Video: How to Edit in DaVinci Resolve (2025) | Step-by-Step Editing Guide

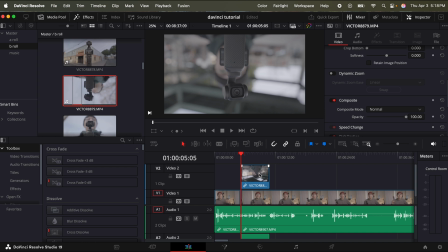(8:13)
But because it's a B-roll clip, I just want to grab the video file.
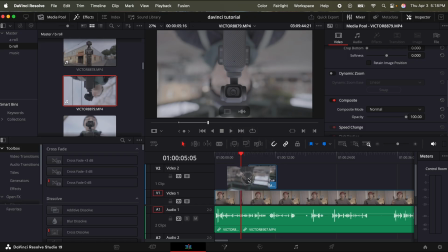(8:17)
So I'll click this little film icon and drag it down and put it directly over the top of my talking clip. And the same goes if you only want the audio file, you can just click this waveform icon, drag it down underneath, and you're good to go.
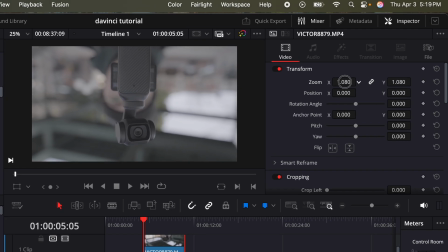(8:30)
Now I want to make a few adjustments to this clip. So in the inspector, this is where you could zoom in and out, adjust the X and the Y axis. And if you want to reset anything, just click this little icon on the right. In this case, I want to flip the clip upright. So where it says flip, this little icon on the right, click that. If I scroll down, I have cropping, so I can crop the left, right, top, and bottom of the clip if I need to.
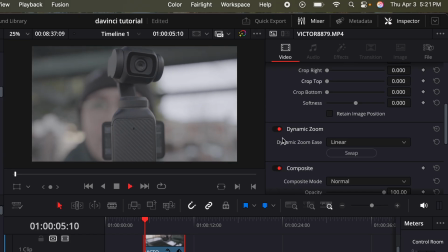(8:54)
Dynamic zoom, if I toggle this on, basically now it's going to give me a slow zoom out. Or if I click swap, this is gonna give me a slow zoom in of my clip. So this can just add some nice dynamic motion to your clip. Next is composite. You can go through the various modes or adjust the opacity if you need. We have speed change and stabilization. Stabilization is also pretty helpful if you do have handheld footage that is a little bit shaky. I recommend using the translation mode and then click stabilize. You have lens corrections. So maybe if you shot in an ultra wide lens, maybe you do need to add a bit of distortion correction.
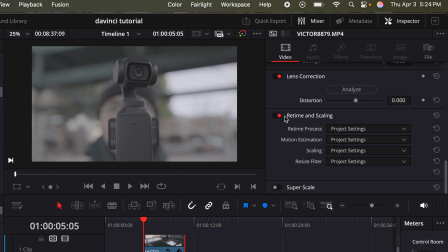(9:29)
You can do that as well. I'm just gonna reset it. Then you have retiming and scaling, which most of the time you really don't need to worry about this.
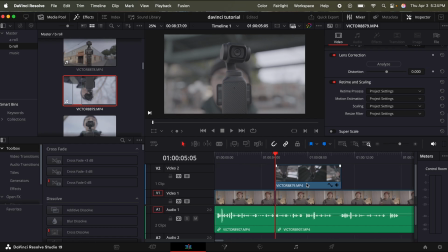(9:36)
Now I'm gonna zoom in on the timeline a little bit. Maybe I want to add a little transition to this clip.
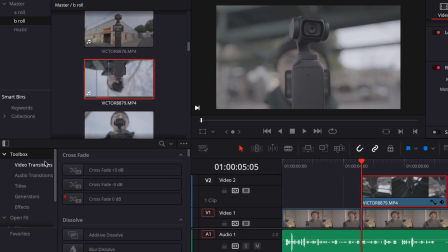(9:42)
So I'm just gonna go down to my toolbox on the left, click video transitions. And one that I like using, if I scroll down, it's under motion. it's push. So what I'm going to do is click and drag this at the end of the clip. There we go.
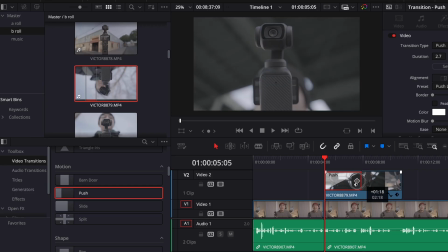(9:56)
And then at the end of the transition, I can click and extend or shorten the length of the transitions.
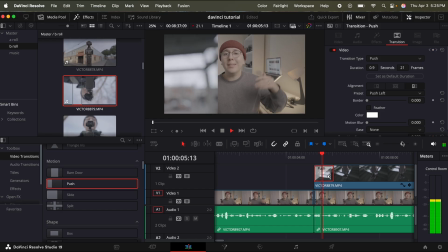(10:02)
And this is how the push transition looks normally. But we can do a couple things to make that look a little bit better.
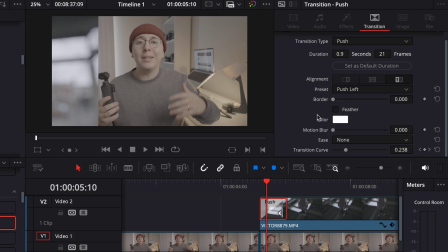(10:08)
So in the inspector on the top right corner, if I just scroll down, I'm just going to add some motion blur. And then for the ease, I'm just going to add in and out. And what this is going to do, it's just going to make that transition a lot smoother.
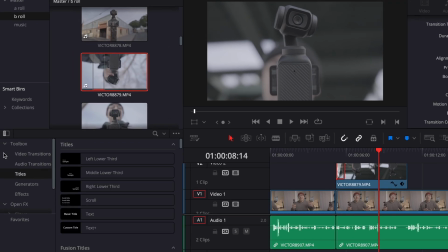(10:21)
Now let's say maybe I want to add a title. So I'm just going to click title. Let's just do basic text.
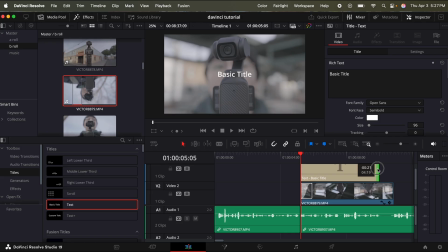(10:27)
I'm going to drag and drop it over my clip. Then I'm going to extend my title to match the full length of the B-roll clip.
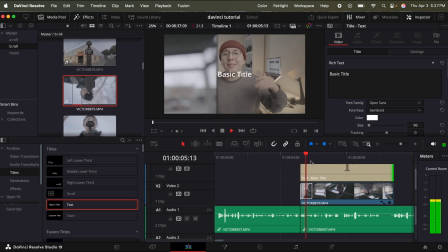(10:35)
And right now this is what it would look like. So what I'm going to do to get my transitions to match on both is I'm just going to click this transition on my B-roll clip,
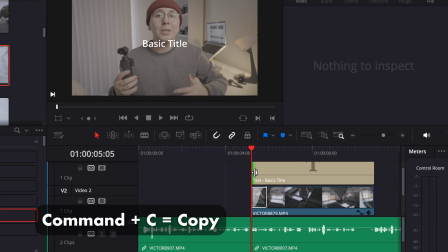(10:45)
press Command C to copy it, click the end of the basic title. Once it turns green, press Command V to paste the transition.
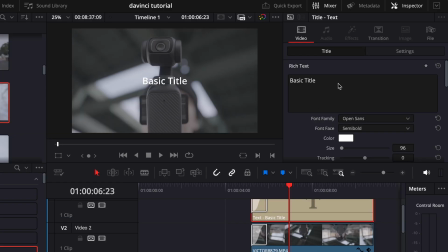(10:54)
And now it goes perfectly. And then in the inspector icon, we can make our title.
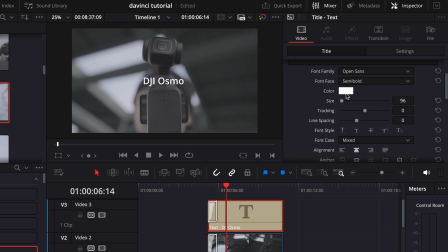(10:58)
And then you can change your font face, the size, the color. Let's just change the font real quick. And then if you scroll down, one way of making your title a bit more visible is drop shadow. So all you have to do is change the offset on the X and Y axis. This is the title without the drop shadow, and this is the title with the drop shadow.
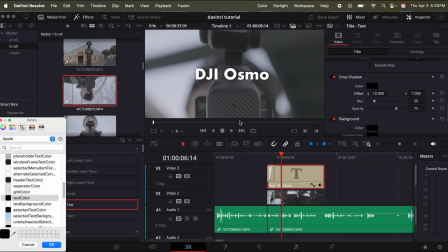(11:18)
If you want your title to have a glow over it, you can just click color, and you just want it to be the exact same color as your title.
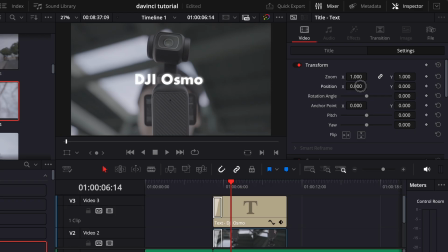(11:24)
And now I'm gonna go to settings, and using the X axis, I'm gonna click and drag to the left.
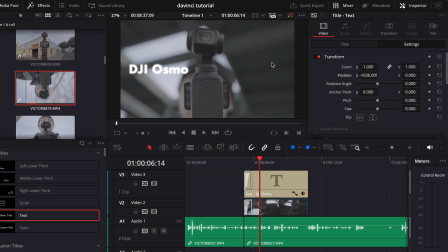(11:30)
And I wanna put pocket 3 in this segment, that way it's not covering the camera itself. So what I can do is I can click this title, hold option, drag up, and now I basically duplicated the title. And then I'm going to go to title in the inspector, put pocket 3.
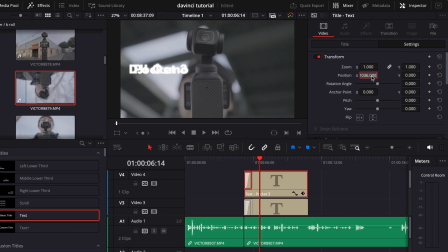(11:48)
Then I'm going to go back to the settings, and then using the X axis, I'm just going to do 1036 positive.
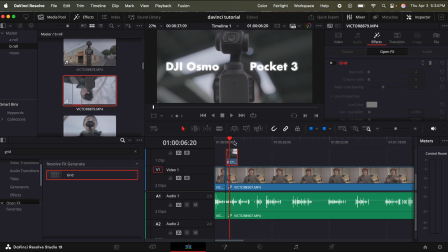(11:54)
Then it'll put it on the other end of the screen. So that's how you assemble and edit in the edit page.
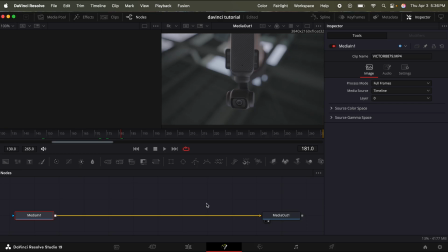(11:58)
And if you did want special effects, you can go into the Fusion page, which is next. Personally, I very rarely use the Fusion page because I don't do a ton of special effects. So we're going to skip the Fusion page and go straight to the color grade page.
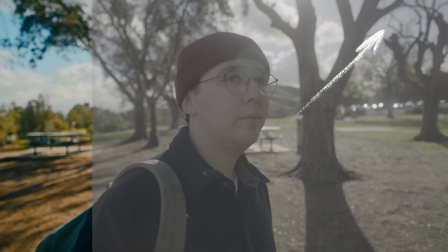(12:11)
And I have a ton of fully in-depth color grading tutorials, which will be linked in the top right corner.
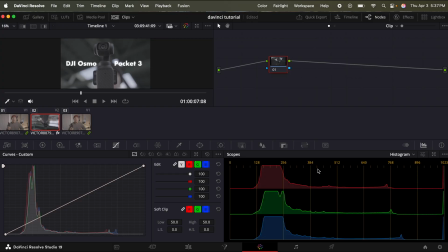(12:17)
But right now, I'll just walk you through majority of the basic color grading settings.